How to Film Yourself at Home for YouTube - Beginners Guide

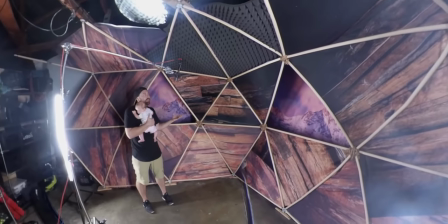1493s
And it ends up building a full dome. Now for me what I did because I need to build like kind of a three wall set to
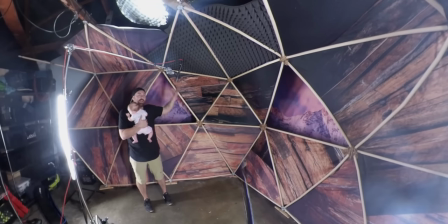1500s
be able to shoot into I just built half the dome and then I attached it to the ceiling
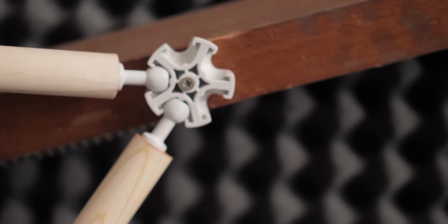1506s
So if you look up here, I've just attached it to the roof and then all of this background
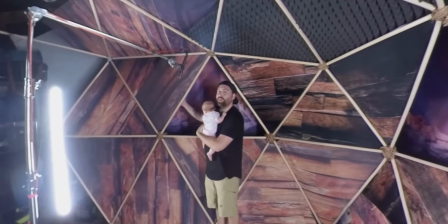1514s
Material that I've used is just a fabric that I found on Amazon So these are just little
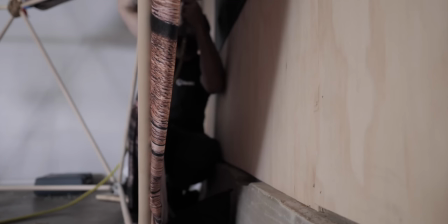1518s
fabric pieces and I've just staple gunned them to the different wooden dowels and that's how I made
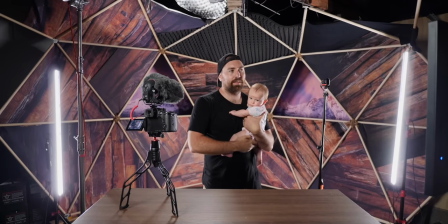1523s
my backdrop. Now, the idea behind this backdrop was that I wanted something kind of adventure related.
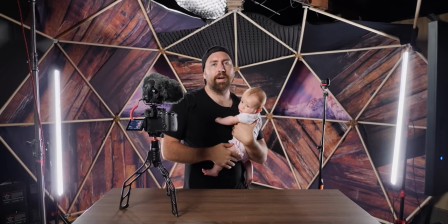1530s
I didn't wanna just do what everyone else does with colored lights,
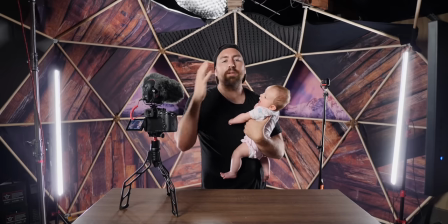1534s
I wanted to do something that kind of encompasses the bigger thing that I want to do, which is create a venture style film.
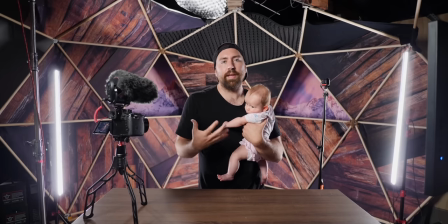1540s
So I wanted to create something that has that feeling.
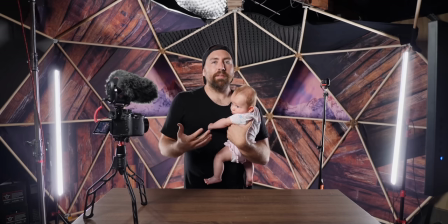1543s
And the Geodome, even though it's not something you see all the time, it is something that you do see in more like outdoor style of structures.
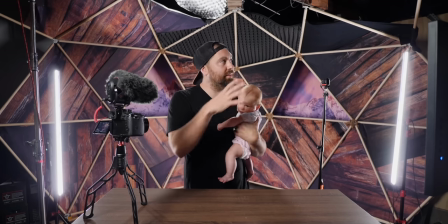1550s
It's a pretty cool structure idea, and when you see houses and tents built in this way, they look great, and I thought for a studio, this would be cool.
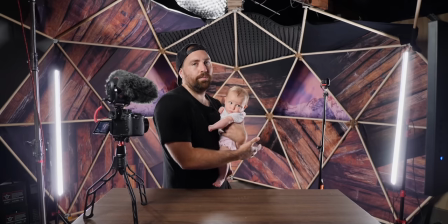1558s
So for you guys, don't just go and make a geodome, but think through where does your content fit? What is your style? Beyond just being maybe filmmaker or photography, that's something that you do. What kind of feeling do you actually wanna give your viewers when they're watching your videos? I wanna stay in that adventure realm, and that's something that, You know, if you watched my last video, I was talking about how I've started a second YouTube channel that's gonna be all just adventure films, and that's because that is something that I do outside of this channel. This channel, gear, tutorials, reviews, YouTube education, like it's great, but it's not everything that I do.
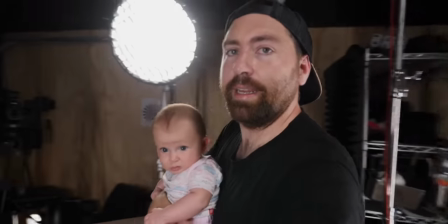1595s
Okay, so let's talk about lighting in this space. I have my main key light back here. That is my Aputure 120D Mark II.
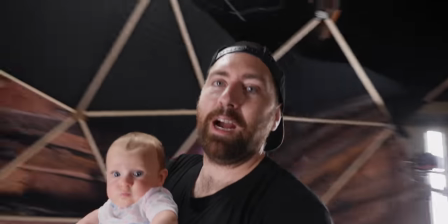1603s
I'm a big fan of the Mark IIs, they're great. I actually have the Aputure 120D Mark I up top there.
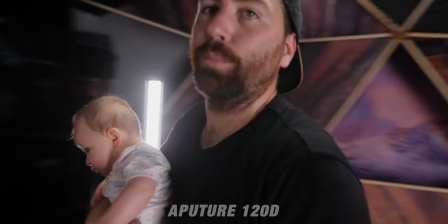1609s
That's a hair light. And what I have on both of these is the small soft box.
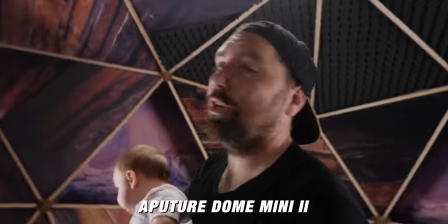1613s
I use the small soft box with the egg crate so I can focus in the soft light a little bit better.
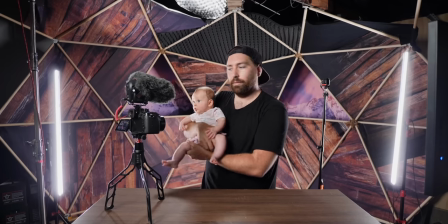1620s
Now I like using the Aputure lights because I can dial everything in on a remote. So I have this little remote and I could turn things on and off. Oh!
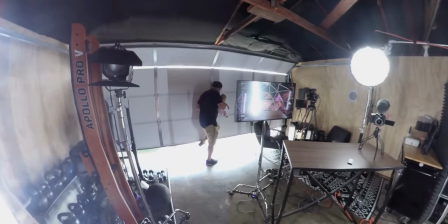Sorry about that, my daughter just spit up all over me. Do I have it on me? It's okay. If you've noticed the last probably three months of videos, you'll see spit up here and there kind of all over.
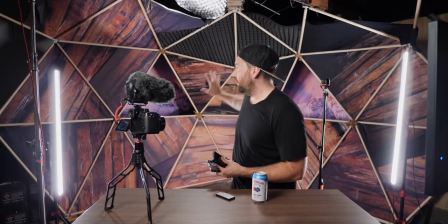1644s
It's just it's part of having a four-month-old. So for lighting, sometimes you'll see that this backdrop I'll light in different ways, whether it's color or just light.
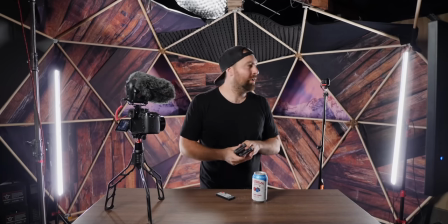1652s
So recently, I've been doing more of this kind of style where I just use these cam TV strip lights.
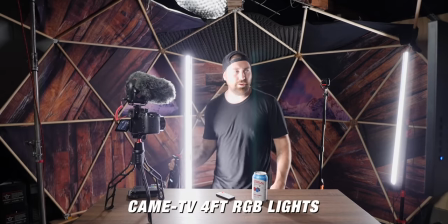1658s
Now these are amazing because not only are they super bright, They're four feet.
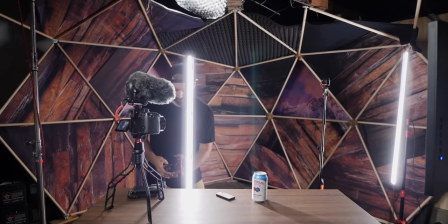1664s
You can use them in so many different ways, but you also get like any color that you want.
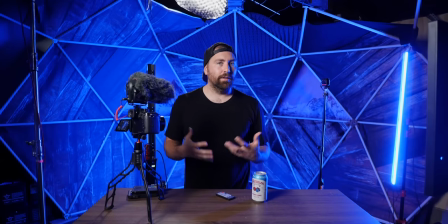1669s
So you wanna use them to change up your background color. You can make them blue, red, any color. And I have eight of these. I actually bought them for a shoot that I did for my client work. I was able to do some really cool stuff with red light and texture in the background, and you can put them all on a controller.
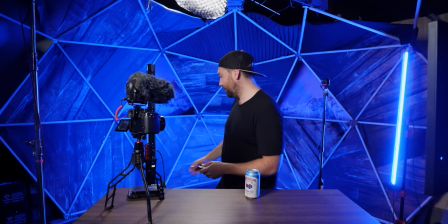1685s
That's where I was at before my daughter spit up on me. Controller, let's just turn these off. So this is just my set with no background light.
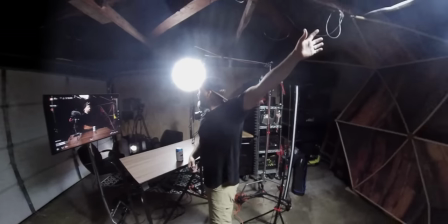1692s
This is my key light, my Aputure 120D Mark II, and the one up top, my Aputure 120D Mark I, and I can control them all from this remote.
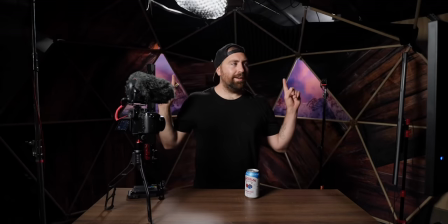1700s
Now, I also have this setup where I have the background on these lights as well. So I have in each of these triangles a light up top, and you can see it right there.
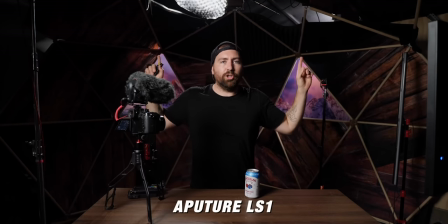1709s
It's up there. Those are two more Aputure lights, and they're the Lightstorm, just the bars.
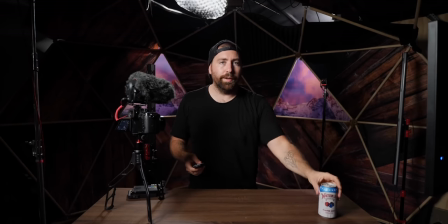1714s
They're great for, you know, just background lights, and just, they're good lights to work with. originally what I thought was I wanted to do these two window designs.
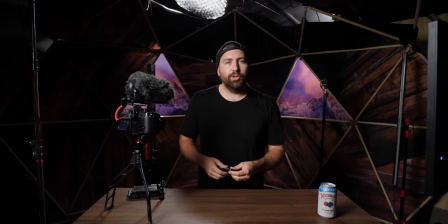1721s
I wanted to create more depth and this is something that you guys can do in your studios at home. Create more depth. Try not to push yourself up against a wall. Try not to put yourself in a corner. What you want to do is have some separation.
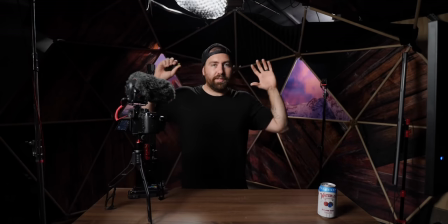1733s
So my idea behind this was to build this set the geodome and have these windows where you can kind of see through.
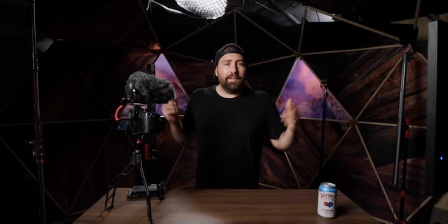1740s
So that was kind of my idea behind the studio.